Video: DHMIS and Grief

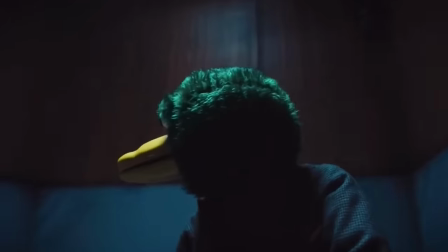Now, in my opinion, there are different kinds of creepy.
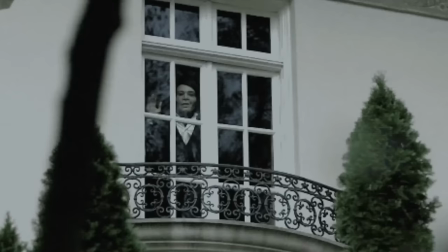You've got good old fashioned classic creepy, strange creepy, creepy creepy, but the most unsettling to me is friendly creepy.
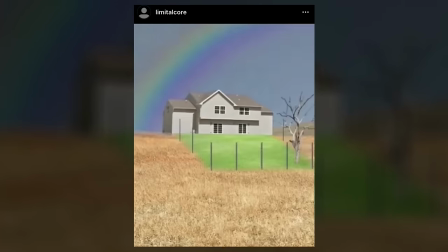Something which at first glance looks fun, inviting, colourful, but then quickly you realise that things are off, as though this initial friendliness is not what it seemed and there's a darker story behind what you're looking at. The image then becomes unsettling as these two opposing feelings collide in your mind.
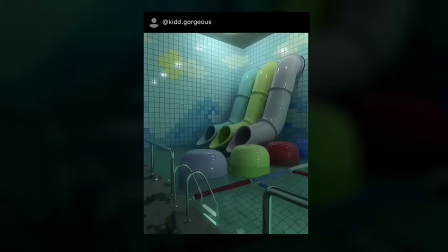A lot of images in this style feature things which we associate with happy childhood memories.
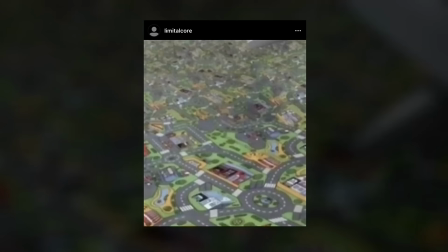A pool, a slide, that town playmat which every single kid owned at some point.
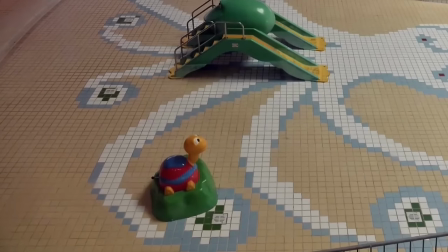But now the context is changed. These places and objects, which once brought so much joy, are now empty. They're fading away. So what does all of this have to do with Don't Hug Me I'm Scared?
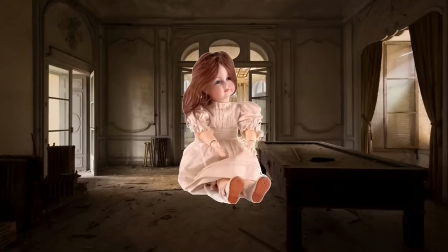Well, it's easy to just grab a doll and put it in a dark, scary room and say, look everyone, look how spooky it is, and then bosh, millions of dollars.
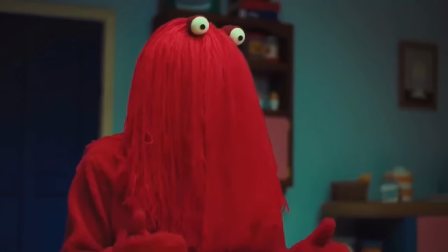But, what the new Don't Hug Me I'm Scared show has that makes it stand out is subtlety.
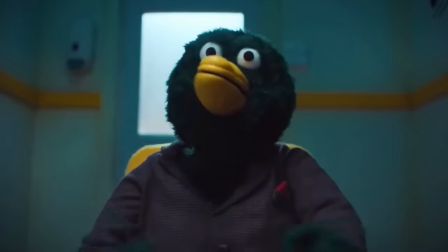Instead of looking like most horror movies, needing to constantly show you creepy house, creepy hallway, creepy creep,
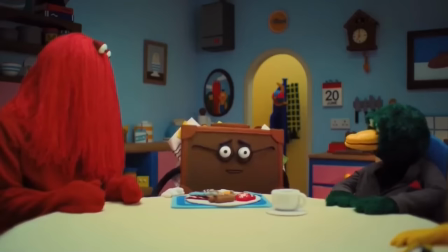it appears bright and cheerful at first glance,
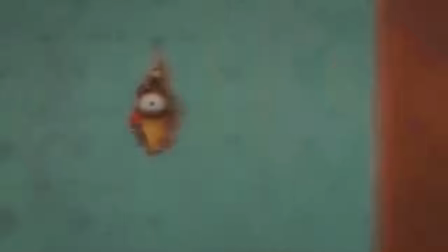taking the form of a children's puppet show and then the more you look the more you watch you begin to notice that just like with these images something is off so i thought it'd be a bunch of fun to join these murder puppets
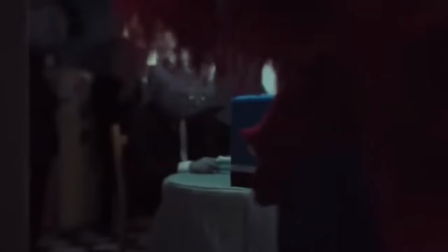and do a big old deep dive into the creepy horror fun that is don't hug me i'm scared episode 2 episode 2
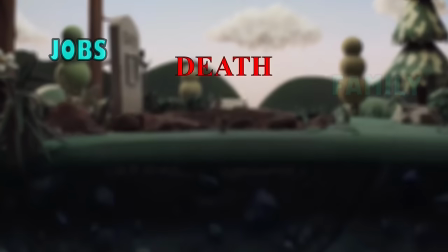is titled death and if you look at all of the episode titles,
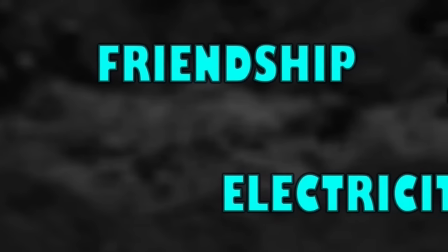this one really stands out. The others could all easily pass as titles for episodes of children's puppet shows, except for this one, and it tells you a lot about the structure of this episode compared to the others. In my previous video, I mentioned the usual Don't Hug Me I'm Scared formula.
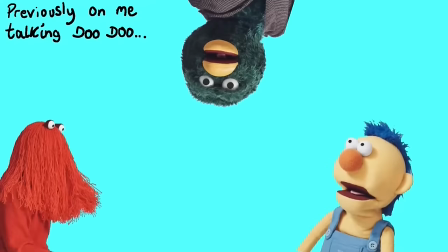The trio are thrown into a scenario, focusing on a particular aspect of life, often through a cheery song or dance. things start off fairly innocent, but escalate until the true horror of what's happening comes through.
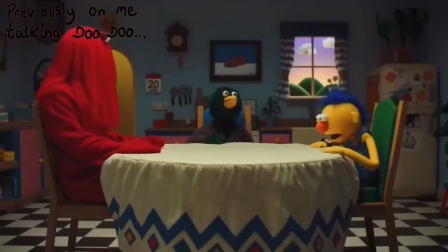But at the end of the day, they end up back home, safe and sound, for the most part.
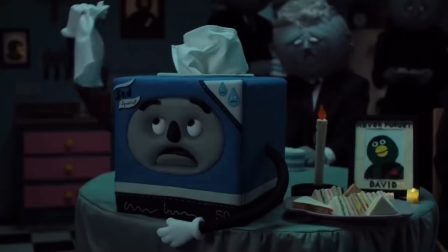And for every other episode, this is the case. But in episode 2, this darkness, which feels hidden most of the time,
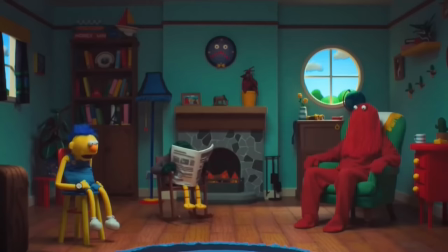is apparent from the get-go, not just from the very first line,
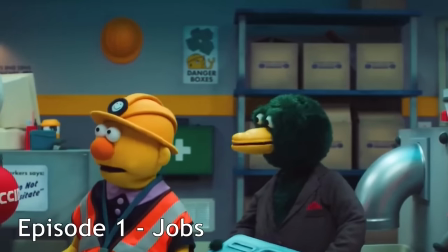But from the title. If the show started off with a subject matter like death, then I think it would be a bit too much right out the gate.
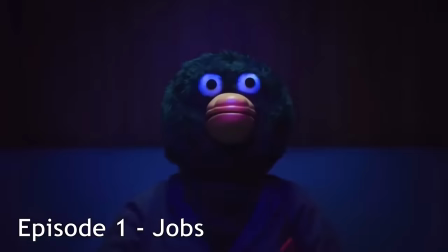So by easing in the violence in episode 1, it helps to build tension and adjust you to this world,
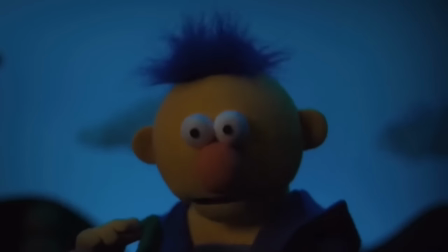before episode 2 really dives into the outright sinister feel that it holds.
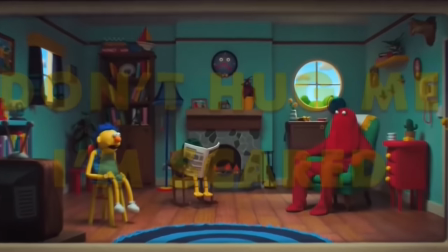Just like last time, the episode begins with the trio sat in the house in silence.
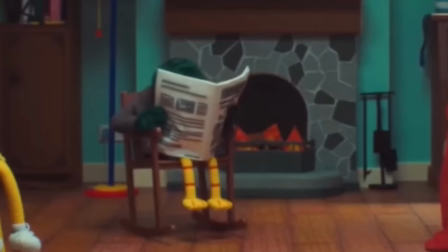Yellow and Red stare off into the distance, while Stark sits in his rocking chair, enjoying the paper as usual,
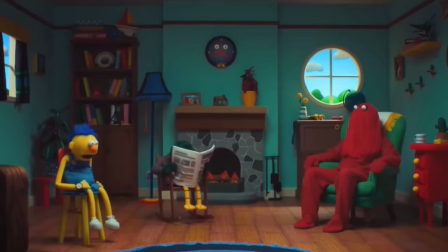when he announces to the others in an almost boastful kind of way, Well, I'm dead.
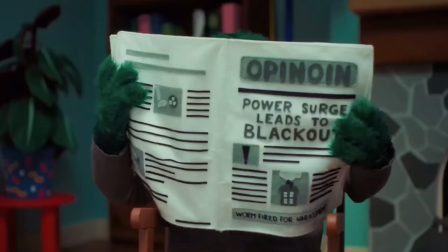And by putting that little, well, in front of it, it's almost like this is no surprise to him.
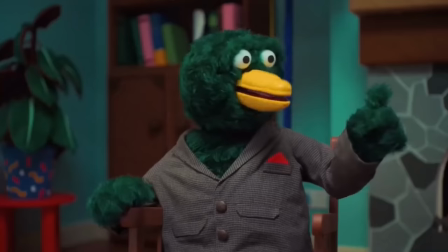He's already accepted it. Actually, he's happy about it. We're so used to death being treated as this big, massive event, and it kind of is its finality. but in film,
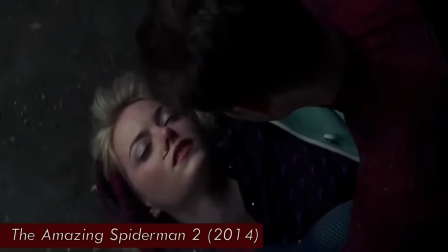it's often accompanied by swelling music, hysteria, emotions run high.
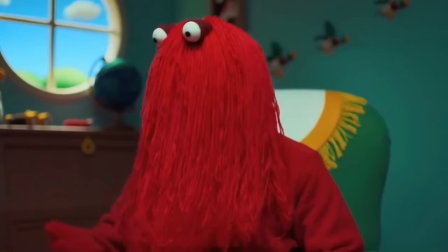So to have a fairly chill conversation about how he's dead, in such a calm scene, it's unexpected.
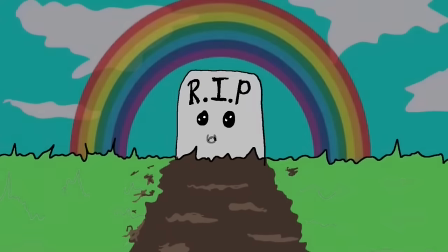In fact, in Don't Hug Me I'm Scared, death is almost seen as a celebration, with Red being annoyed that he's not dead.
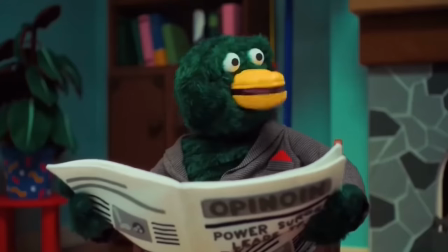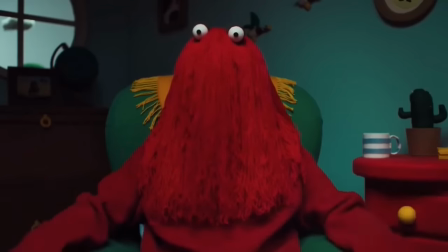Showing this kind of emptiness that he feels, always seeming indifferent to everything.